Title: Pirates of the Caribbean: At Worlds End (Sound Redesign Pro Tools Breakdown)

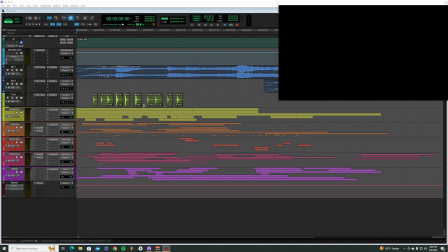[0:00]
Howdy, my name is Grady, and I am back with another Pro Tools breakdown. This is going to be the Pirates of the Caribbean at World's End sound redesign that I did.
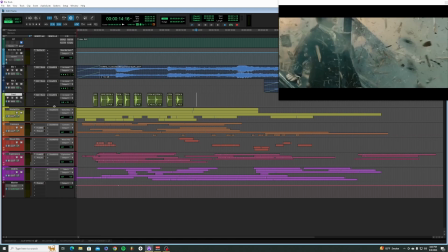[0:10]
For this session, there's a bit of a difference from the last session.
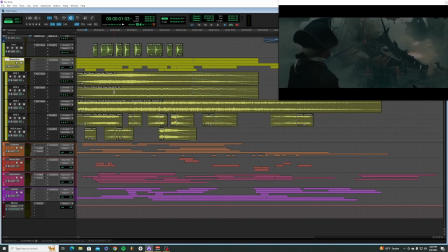[0:15]
There's only a slight amount of maybe two kind of background ambient tracks here,
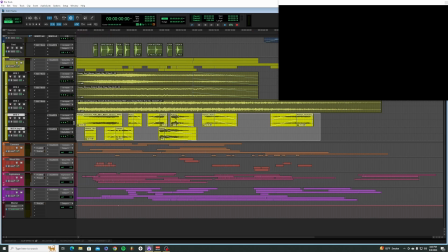[0:21]
as well as mainly Walla tracks for some screaming soldiers hopping off of this ship here.
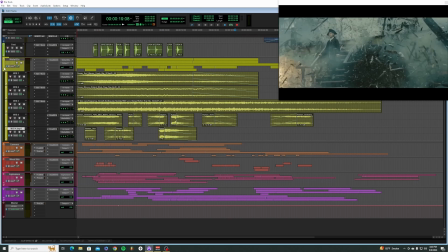[0:27]
And then rather than going into a SFX folder,
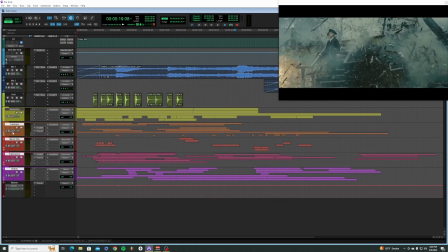[0:32]
I'm creating 4 different 5.1 folders here that are all SFX, but they're broken down into the categories that they are for my organization.
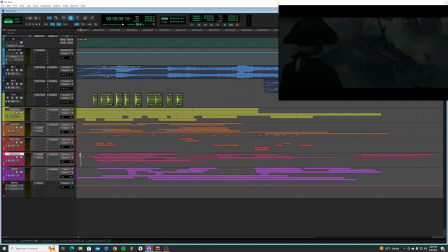[0:42]
Cannons to textures to explosions and more textures, basically. This is kind of settling textures and this is impact textures.
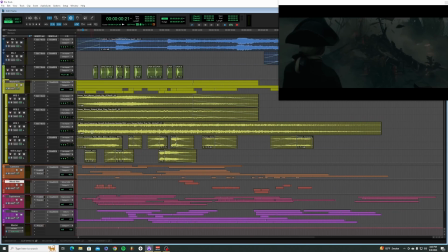[0:52]
So I'm going to break it down from the backgrounds as I did on the last video.
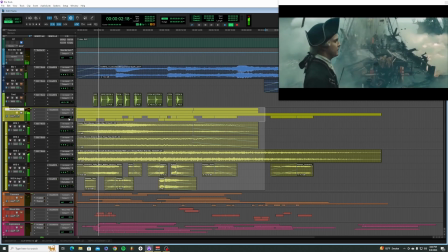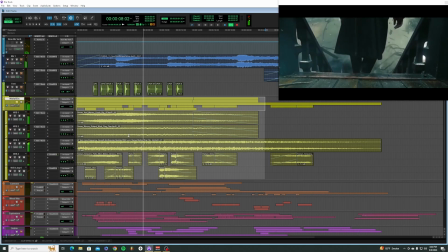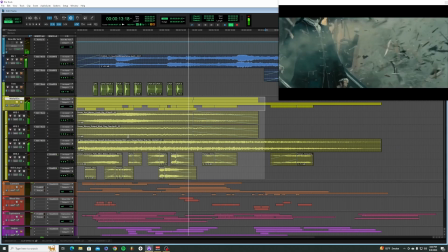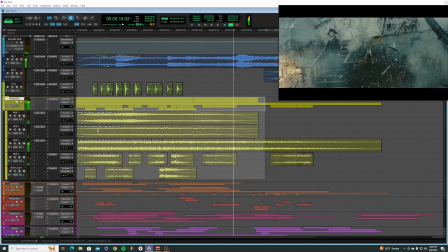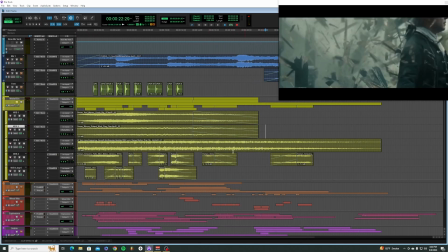[1:20]
Alright, so as you can see, there's not too much going on in terms of ambient wind noises or anything like that.
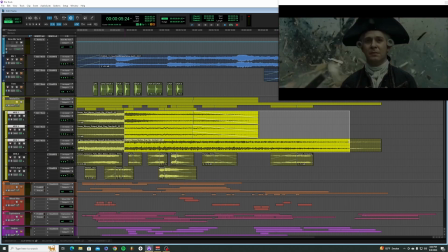[1:25]
This is all taking place in a slow motion segment here, so the laws of physics kind of don't apply naturally to slow motion,
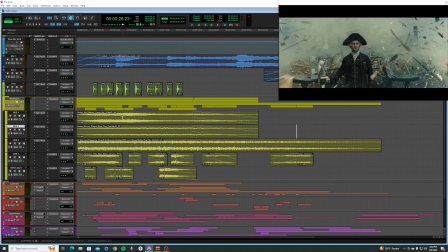[1:34]
and that is, I think, one of the things that helps sell it in the sound world, is to make sure that you're not letting any real-time events affect the slow motion. I've seen a lot of videos where people put slow motion effects on the sound effects, but their backgrounds aren't doing any sort of automation,
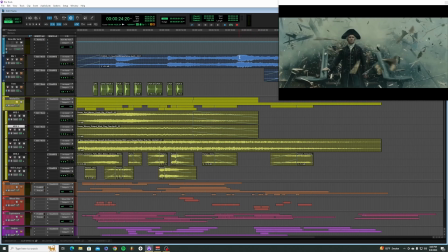[1:50]
and it can kind of pull your brain out of the idea that it's actually moving in slow motion.
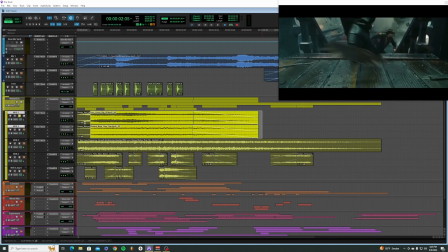[1:56]
So I'll just go through the tracks, solo them, and loop them here.
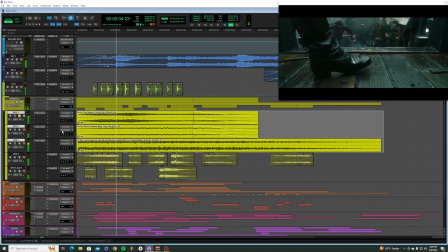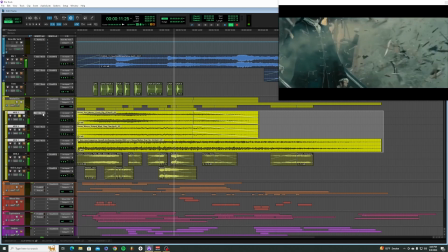[2:08]
Very standard wind sound here, some slight EQing going on just to cut out some of the highs and lows here.
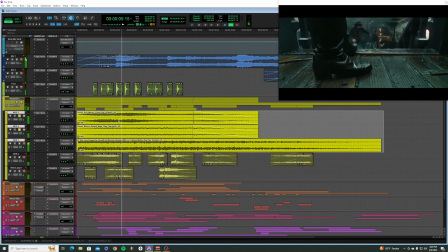[2:16]
Some kind of ocean wind. And these are panned very much in the surrounds, the wind a little bit more in the front.
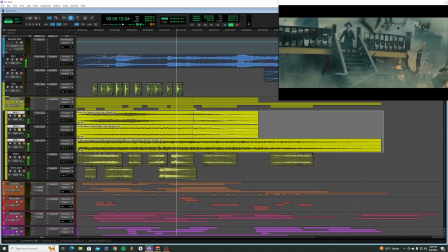[2:25]
Actually, sorry, we got the waves a little bit more in the front, the wind's a little bit more in the back here.
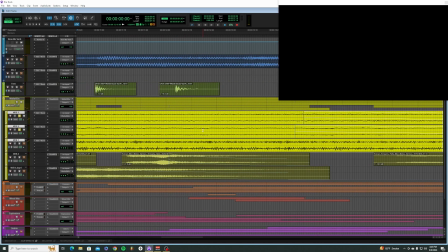[2:33]
And then what I'm doing for the end part here is there is, I believe, a cut in the video and then a verify effect.
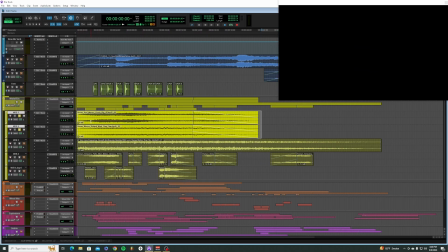[2:42]
Through Audio Suite, I use verify to create this automation of a slowing down effect.
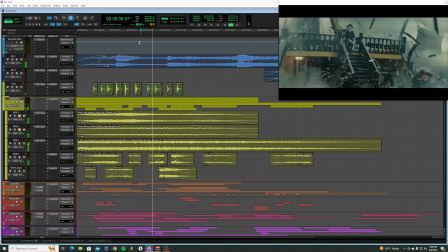[2:47]
So if you can hear, it kind of eventually starts winding down as he's heading down this staircase. The pitch will go down and the speed is actually slowing down as well in these tracks.
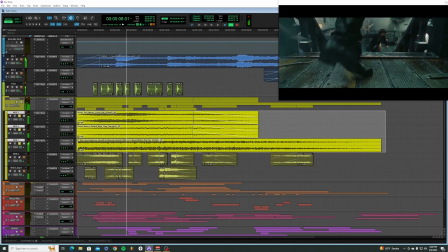[3:02]
Got a very low rumbling effect going on here.
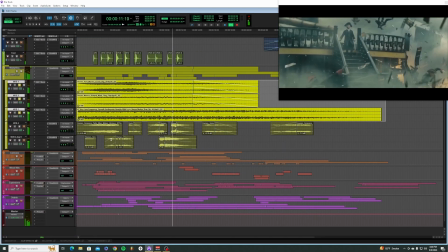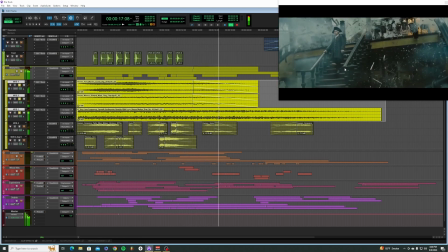[3:13]
Kind of emphasizing on certain hits to shake the floor a little bit.
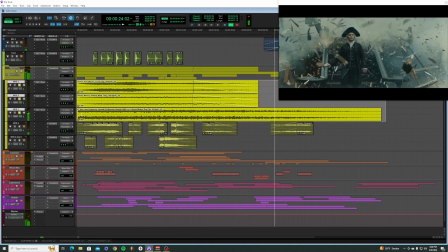[3:19]
This is where there's some LFE going on as well. I would typically have an LFE send since I'm not using a 5.1 mix lab right now. I didn't know how to monitor the LFE, so I just sent a little bit of level in this way.
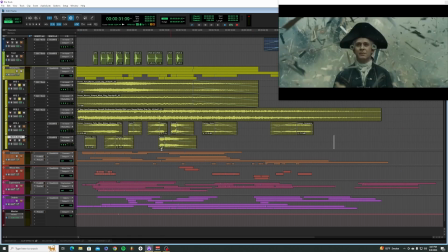[3:32]
This isn't the proper way to do it, but this is what I just did for the time being. Alright, and now getting into the Walla fun tracks here.
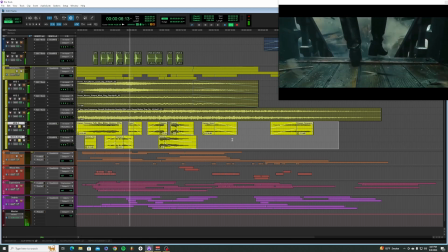[3:42]
Also pitch down just to try to help and push this feeling of slow motion.
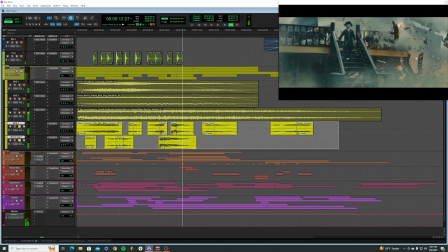[3:47]
It felt a little bit faster in the beginning of the video, and then it's getting a bit slower here, so their pitches kind of go down slightly through here.
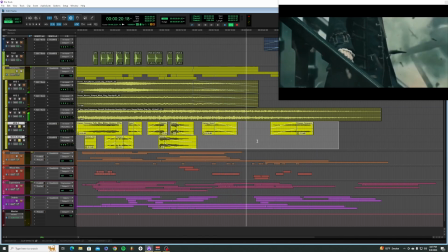[3:55]
But if you pitch them down too much, then they're not even coming across as really human anymore, so I didn't want to pitch them down too much.
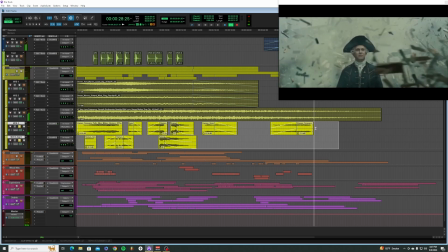[4:06]
Some last dying at the end there.